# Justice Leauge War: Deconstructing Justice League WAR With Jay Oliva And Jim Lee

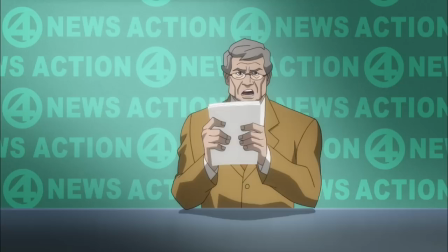0:01 Some new insight on the rash of terrifying abductions plaguing Gotham City.
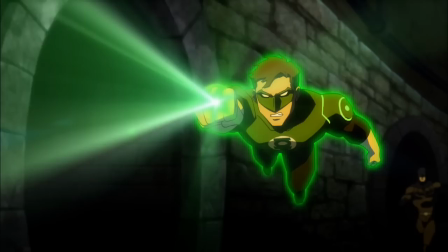0:07 This footage may be too mature for younger audiences. For Darkseid.
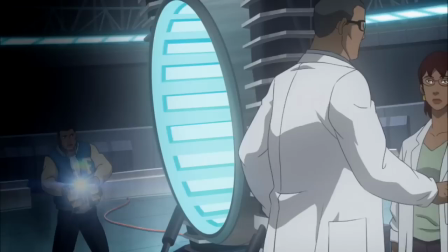0:13 This thing is more important to you than your own son. Victor, stop!
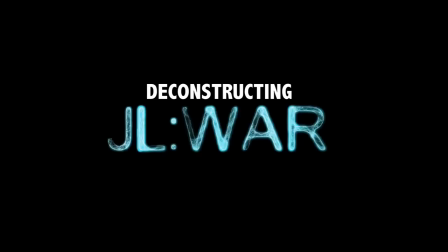0:19 No! I am entropy. I am death. I am Darkseid.
Hi, my name is Jerry Lever. I'm the director of Justice League War, and with me is one of the most amazing artists I've ever had a chance to sit down with.
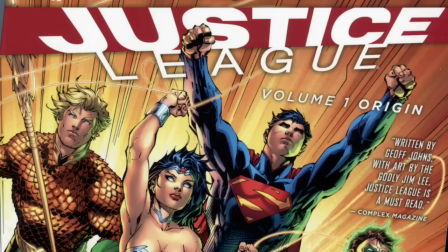0:39 I'm Jim Lee, co-publisher of DC Entertainment. I'm also the artist of the comic book series Justice League Origins.
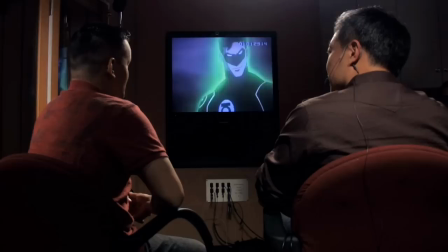0:46 What we're going to be doing for this DVD Blu-ray special feature is we're going to be looking at a few clips and kind of commenting on it.
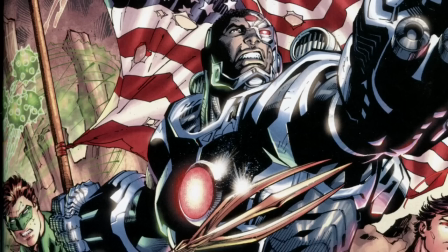0:55 I'm going to ask Jim his direction on how he did stuff, and then I'll mention a few things that we had to change or we adapted from the six-issue series that this is based on. And we'll just go from there.
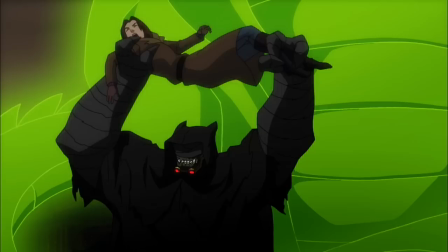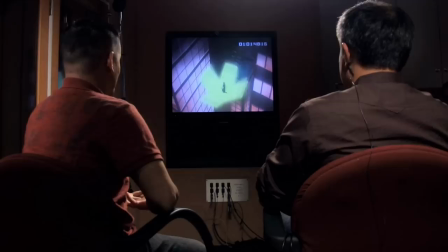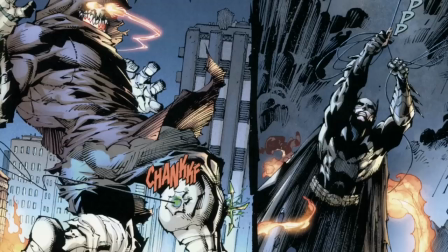1:20 So the first sequence we're actually looking at is the way the book opens up, which is Batman chasing the parademon.
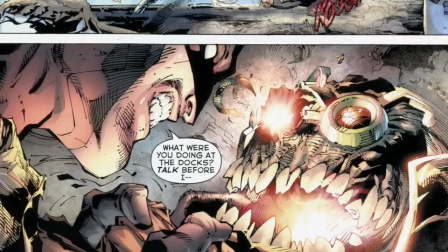1:26 In the comic book, we open up on Batman, who's chasing this kind of raggedy hoodlum, turns out to be a parademon, and then he gets stopped halfway through the chase by Green Lantern.
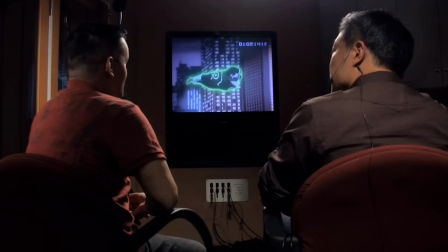1:38 So you guys reversed the two, probably just because it's more dynamic starting with Green Lantern?
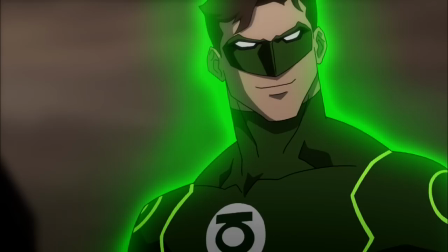1:43 I think it's kind of nice that we started off with Green Lantern just because of the fact that it kind of feels like he's
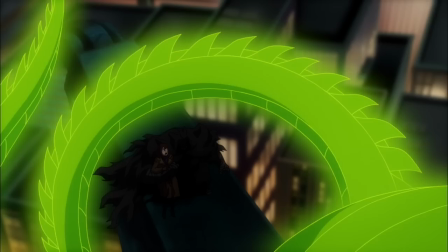1:49 kind of aware of this threat and he's in Gotham which is kind of where he is not his kind of comfort zone and he thinks that what he's following is what is called the Batman because no one's seen Batman at this point and then that's how we... They definitely established that Batman's kind of an urban legend and that we're at the very beginnings, the origins of the DC Universe where these heroes really don't know each other.
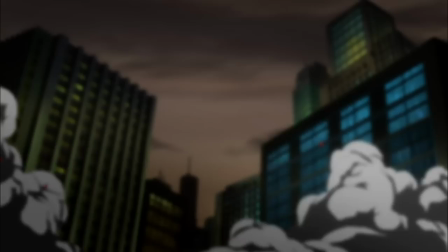2:10 Definitely. So that's why when Batman shows up right here, as you can see on the screen, it is a big moment for the fans because they're just going to be cheering.
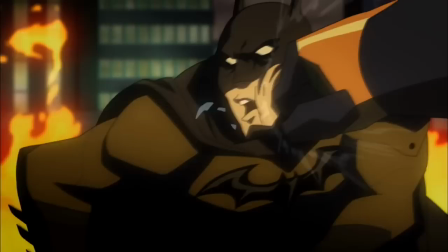2:16 They're going to see this is a cool moment. And he does come off more mysterious because he's the guy that kind of emerges out of the shadows as opposed to the guy you're following. Definitely, definitely.
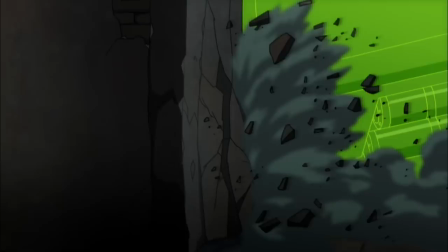2:24 And one of the things I like about the comic as well, what we try to touch upon in the movie, was the fact that these characters, when they meet, they don't automatically like each other.
Turn it off. I had him! Clearly.
Green Lantern is like, I got a job to do. Batman's like, well, I got my own job, and it's not like they're going to be like, hey, let's be friends and fight on the same side.
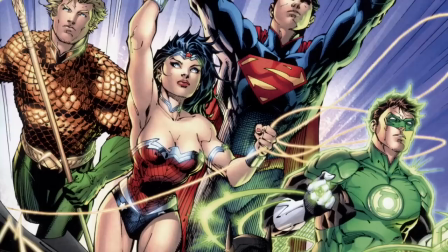2:44 They always have this kind of, they're always butting heads throughout the whole. Yeah, I think, you know, Jeff, Jeff Johns, the writer of the series, kind of thinks of the Justice League as this group of iconic heroes. They all get along, and they're this amazing team that are like family.
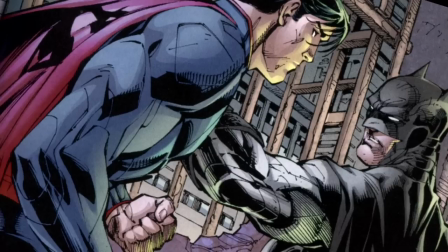2:56 I think you really want to show the humanity behind each of the characters and establish that really with all these kind of A-type personalities,
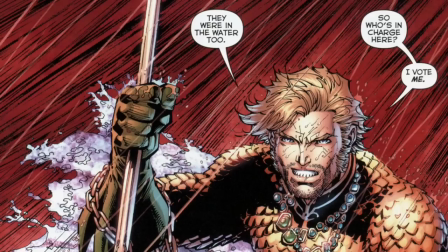3:02 you're going to have a lot of conflict and drama because they all are used to kind of getting their way.
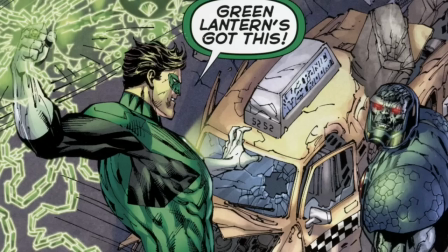3:06 They're all used to leading and what happens when you put them all together and they have to come together to stop such a Huge threat like Darkseid and again,
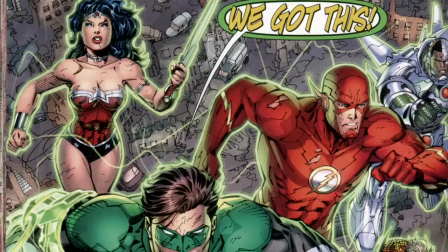3:15 this is the beginnings of the Justice League So they don't all have to like one another and eventually they can evolve to the thing that we kind of know in our minds to be the Justice League So yeah, we had a lot of fun with kind of playing the characters off one another.
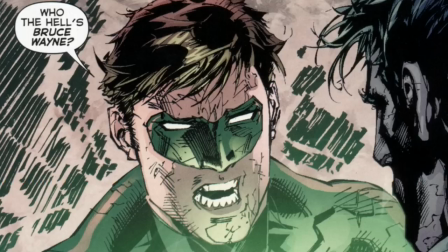3:26 They're all foils You know, obviously Batman and Green Lantern didn't get along Green Lantern was a lot of comic relief So it's just fun having
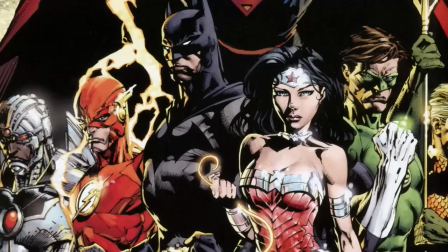3:32 that kind of personality and also just showing it for the first time I mean, of course, we've seen these characters interact before, pre-New 52, but again, everyone's suspending belief.
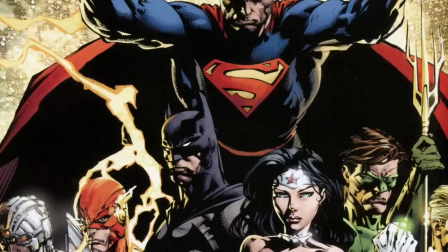3:43 It's all starting over, and being able to establish the first beats where these characters meet one another was a lot of fun and a real honor to work on.
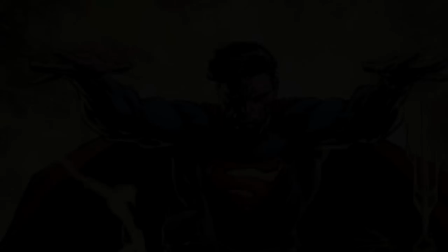3:49 That's great.
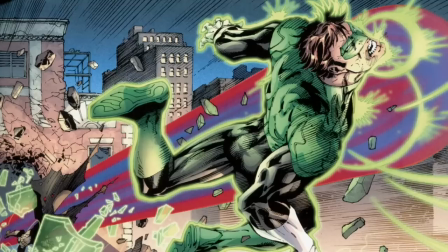3:57 We've seen Superman and Batman fight throughout the years, and it's very iconic. The twist that you did in the comic book, how did you approach it?